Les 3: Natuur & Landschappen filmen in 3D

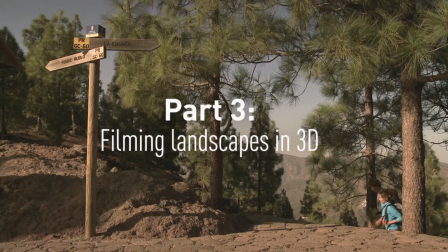The Panasonic 3D camcorder is even able to handle rough terrain.
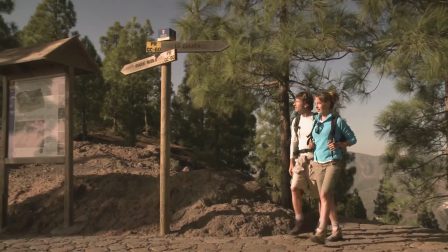In 2D filmmaking, there are very few motifs more stunning than beautiful landscapes.
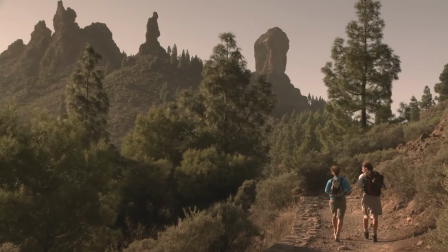The same applies in three-dimensional space.
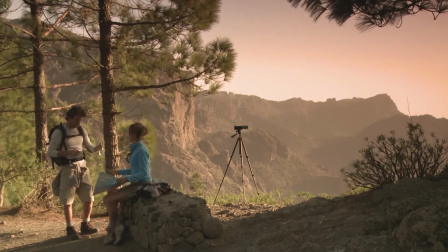The focus range of the Panasonic 3D camcorder reaches from 1 meter to infinity.
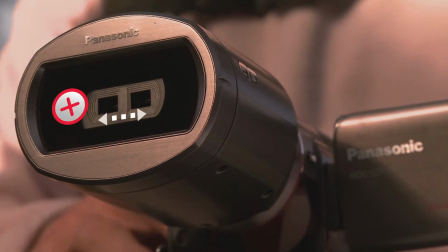But you get the best 3D effect within the range of 1 and 8 meters because of the small, interaxial distance of the two lenses.
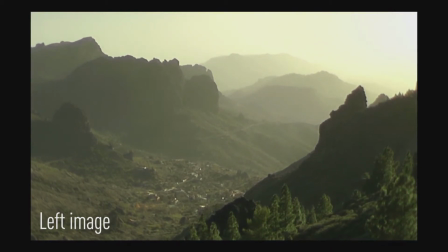Therefore, filming three-dimensional landscapes demands creativity if you want an image with a lot of depth and you're not satisfied with a flat 2D-like picture.
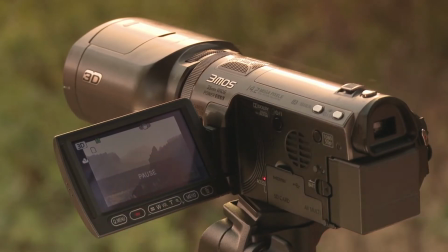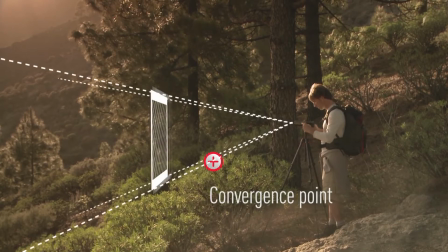Try experimenting with different foregrounds and alignments, like a bush in the foreground and some trees in the middle ground.
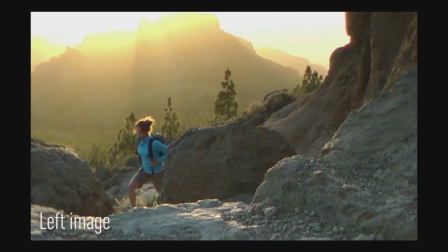Different layers of objects, such as the rocks in this example, help create a very good 3D effect.
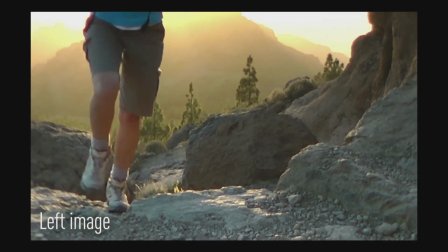Notice that solid objects in the foreground must be at a minimum distance of 1.5 meters to avoid a window violation.
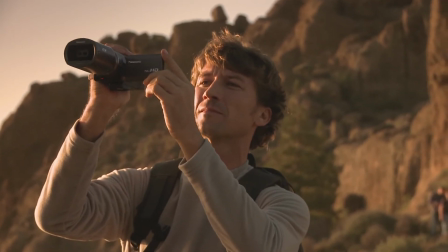Another attractive 3D effect is to combine a landscape shot with an out-of-screen effect.
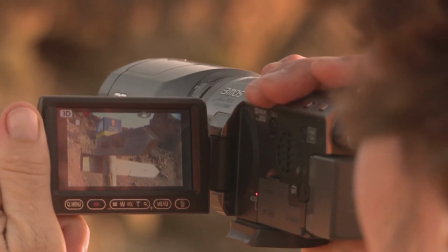This way, you use the maximum depth of the camera. Make sure that the out-of-screen object does not touch the top or the sides of the window.
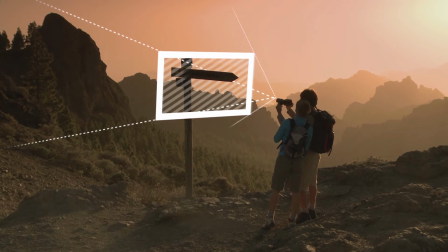Hold the camera as calm as possible, or use a tripod to avoid shaking images and distracting motion blur.
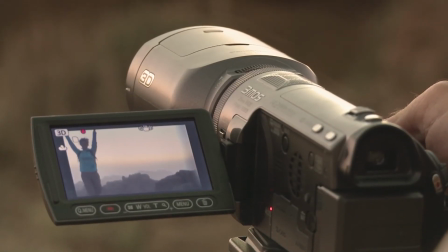Also be aware of a level horizon, because in our natural perception, horizontal lines are always leveled out.
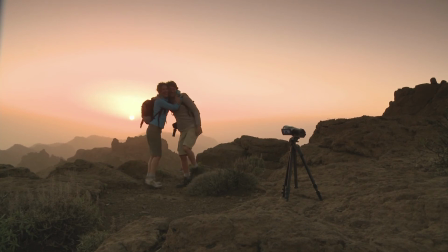With a little practice, you'll constantly improve your 3D skills.